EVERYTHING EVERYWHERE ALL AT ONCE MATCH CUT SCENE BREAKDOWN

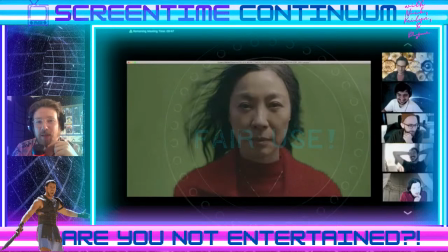25:09 You would want to include some sort of meta images to the movie making process.
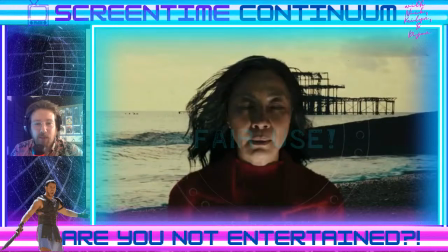25:16 Back to Evelyn as a statue at the beach with some sort of dilapidated oil refinery.
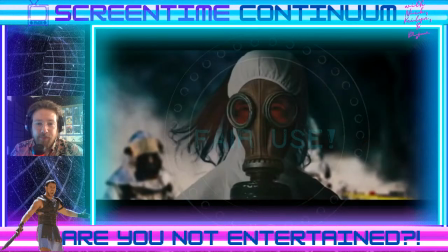25:24 I don't know. Pier. Back to the gas mask theme again. Yeah, I think it again just sort of alluding to the difficulties that the um, pandemic had on the process of this movie.
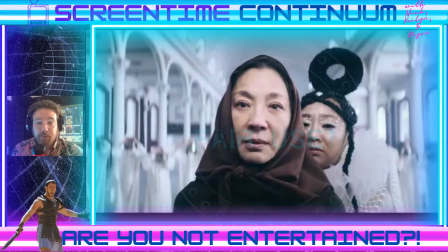25:44 Sorry, guys, I can get a little tea there. So we're cycling back, and we have Priest Evelyn here.
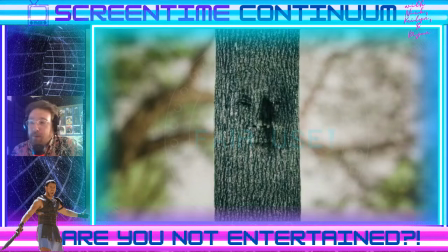25:52 Back or not? This is Tree Evelyn, which is probably one of my favorites. I was just got a little tree face,
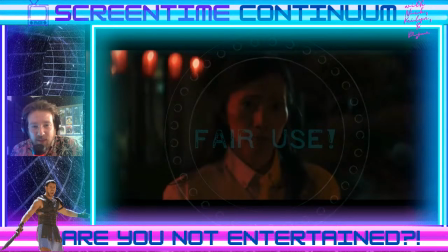26:01 wintry. This one I don't think we've seen before, but it looks like the Evelyn.
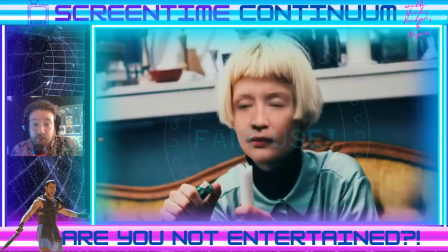26:08 I don't know. Can't tell who that one is. This one is quite bizarre. Lighting a candle has a very unique haircut. I don't know if this is a reference to anything.
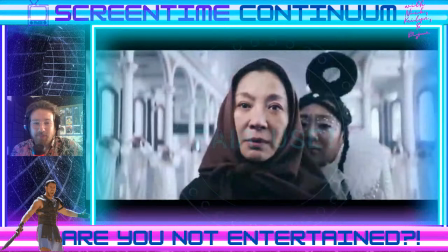26:18 Maybe you guys know, but very very unique hair there.
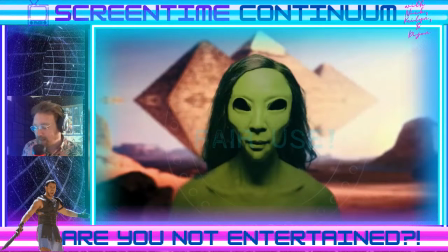26:24 Again, we get the Evelyn as the ancient alien with the pyramids in the background.
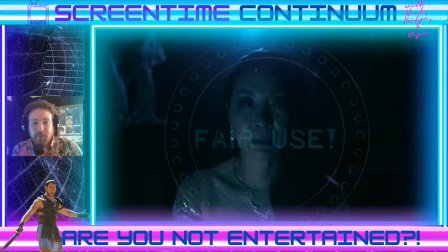26:35 This is one of my favorites. We get a Evelyn back in the cinema.
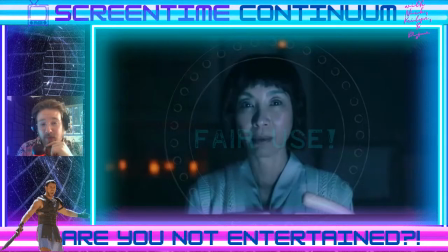26:41 Evelyn as an Easter egg. Yeah, literally an Easter egg.
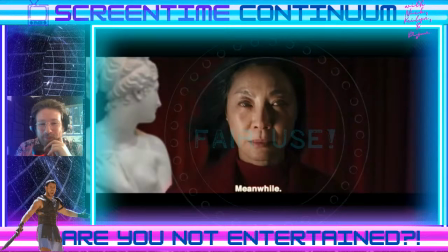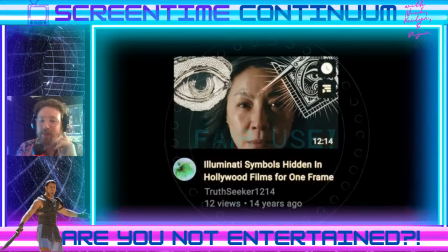26:52 This one is great. So this is a YouTube thumb that they made to just throw in there, and it says Illuminati symbols hidden in Hollywood films for one frame by Truth Seeker 1214.
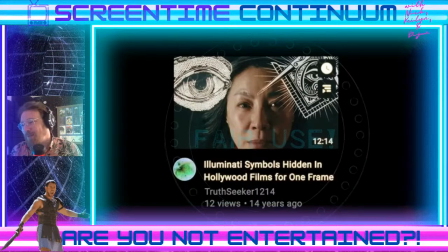27:06 It's only got 12 views, and it was posted 14 years ago, and it's 1214 long. So, they're trying to be a little cheeky with that. Illuminati confirmed.
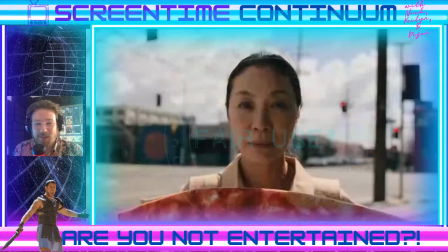27:21 Back to Evelyn as many variations.
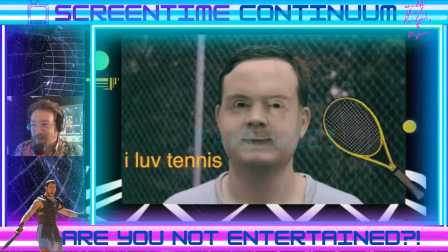27:26 I have no idea what this is supposed to be, but it makes me very uncomfortable. And yeah, it says I love tennis. Well, that's good. Just love tennis from afar. Maybe that's terrifying.
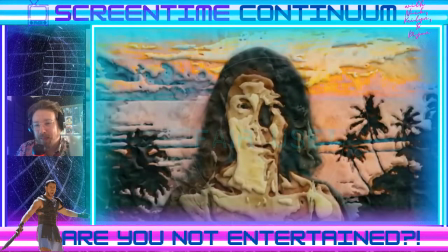27:42 We got this cool. I don't know, maybe like a oil painting almost, or I don't know what you would call that, but almost like that Gautier music video, right?
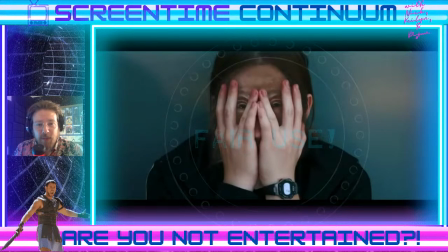27:57 This one hiding her face, you can't really see, but you can still see the eyes. The eyes are really big in this shot because you're meant to just focus on her eyes and allow the rest of
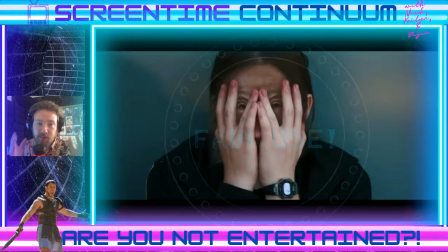28:09 the scene to move around that. And it gives you just like the perfect center where to look, and then you see all of these elements sort of revolving around you, which makes the experience that much better.
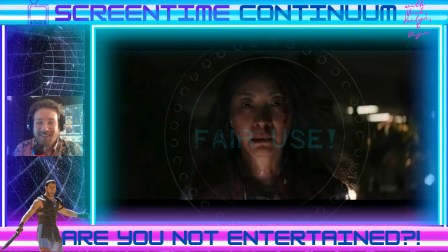28:23 Obviously, I am not a director, so I don't need to tell most of you cinema buffs out there.
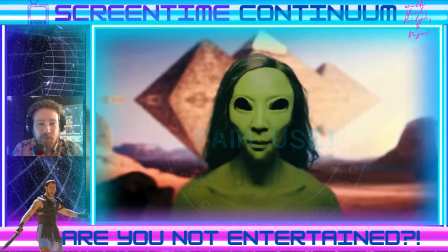28:33 Looks like Evelyn at a rave. Back to Ancient Aliens Evelyn.
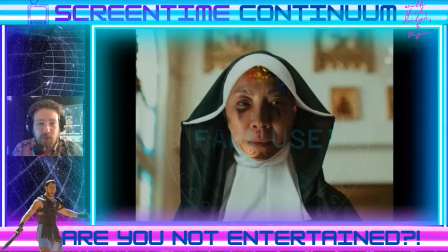28:38 Under the mask, again with the nun motif is very strong.
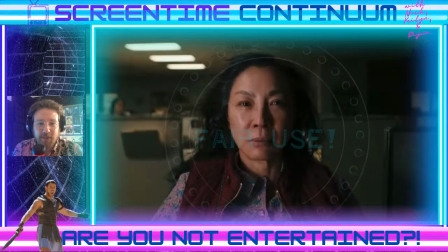28:48 Looks like maybe she's in Yellowstone or something like that there. These just keep flashing.
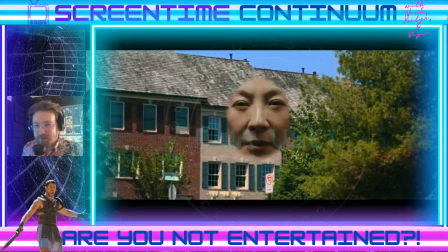28:55 This one, she's just a face. Just a face. It would be a very weird existence to just be a face floating around.